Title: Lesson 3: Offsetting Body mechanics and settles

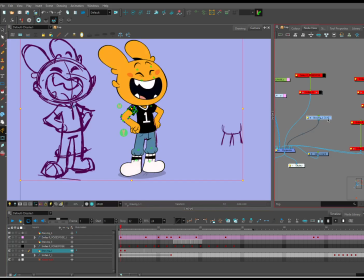So we want something that is, I guess it's my earlier pose.
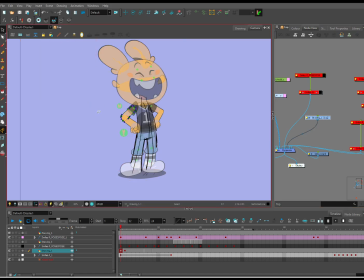Okay. Frame 1, where the foot's down, and this is like frame like what, 7?
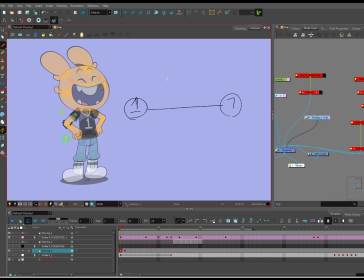Okay. So I want something that, because frame 7 is the apex. So I actually want an ease in. I don't want an ease out to the foot, but I do want an ease into this raised position.
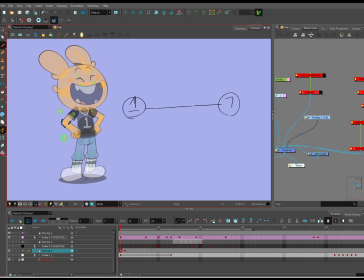So I'm gonna choose something. Let's do full body first. Full body is gonna favor the first pose. Let's tween it. Something very even smaller than that.
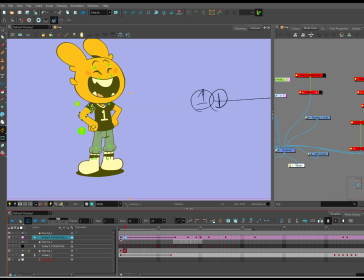Even smaller. There we go. So again, I'm gonna explain this. So I'm gonna get something that favors the first pose. Currently, 1, 2, 3, 4, I have 4 frames that have split everything, the spacing evenly.
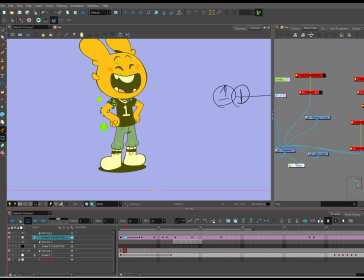And if I choose the most extreme one, this is the spacing. But this spacing may still be too big for what I want, right? Is where artist intent is always like key.
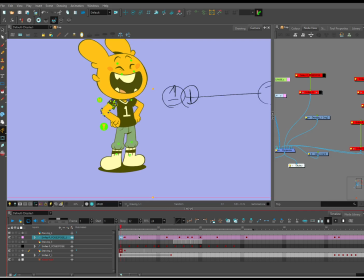I want something smaller than that because I want these out to be very subtle.
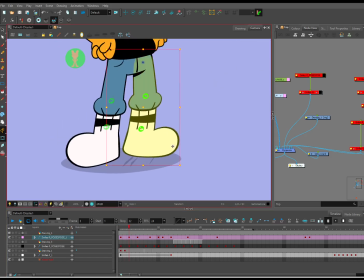But the foot, I don't want to have an ease out. I want it to already be mid-action.
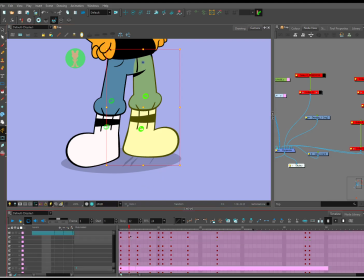So I'm gonna go to the leg. Master leg. And it's, again, to offset things, it's easy peasy. You just in between that piece. So this is the upper part here.
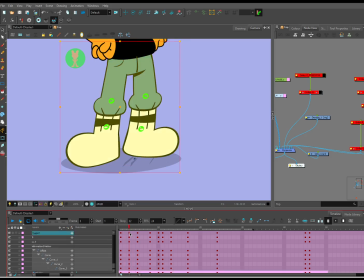So actually I'm gonna take the lower, I'm gonna do the whole lower body. No, I changed my mind. I'm just gonna do the leg. Okay.
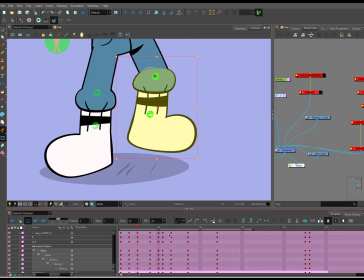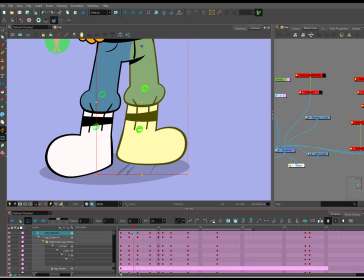Frantically, like, hitting keyframes and going, what is this? That's normal. That's normal Toon Boom process. At least for me. Okay. So I'm going to tween it, and you see how it's moving on its own here, as I'm only working on the leg.
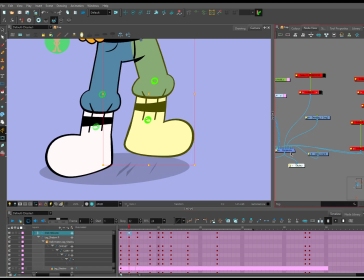I'm going to pick something that favors. Here we go. Now the leg moves up.
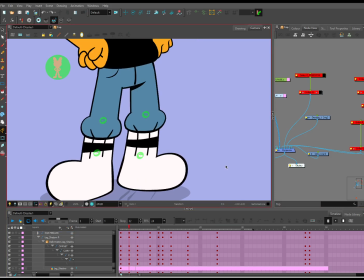Now, one could say, couldn't you have just taken the leg and done this? Yes, but again, I'm talking about technique. It's the technique, it's the practice.
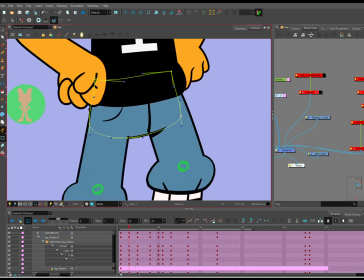So this is going to move up. I'm going to put a little wee smidge of movement here.
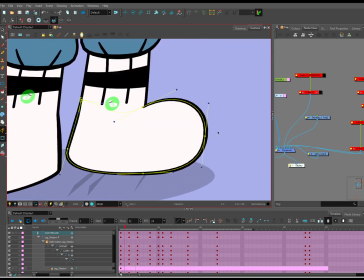And then you can even, I'm just going to drag the toe a little bit.
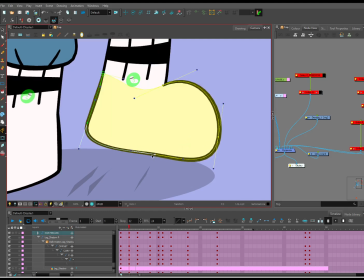So this is something that I think about, or that I try to explain a lot, is that slight shape change is good. Like, there's squash and stretch, but there is shape change, where you think about, again, the force.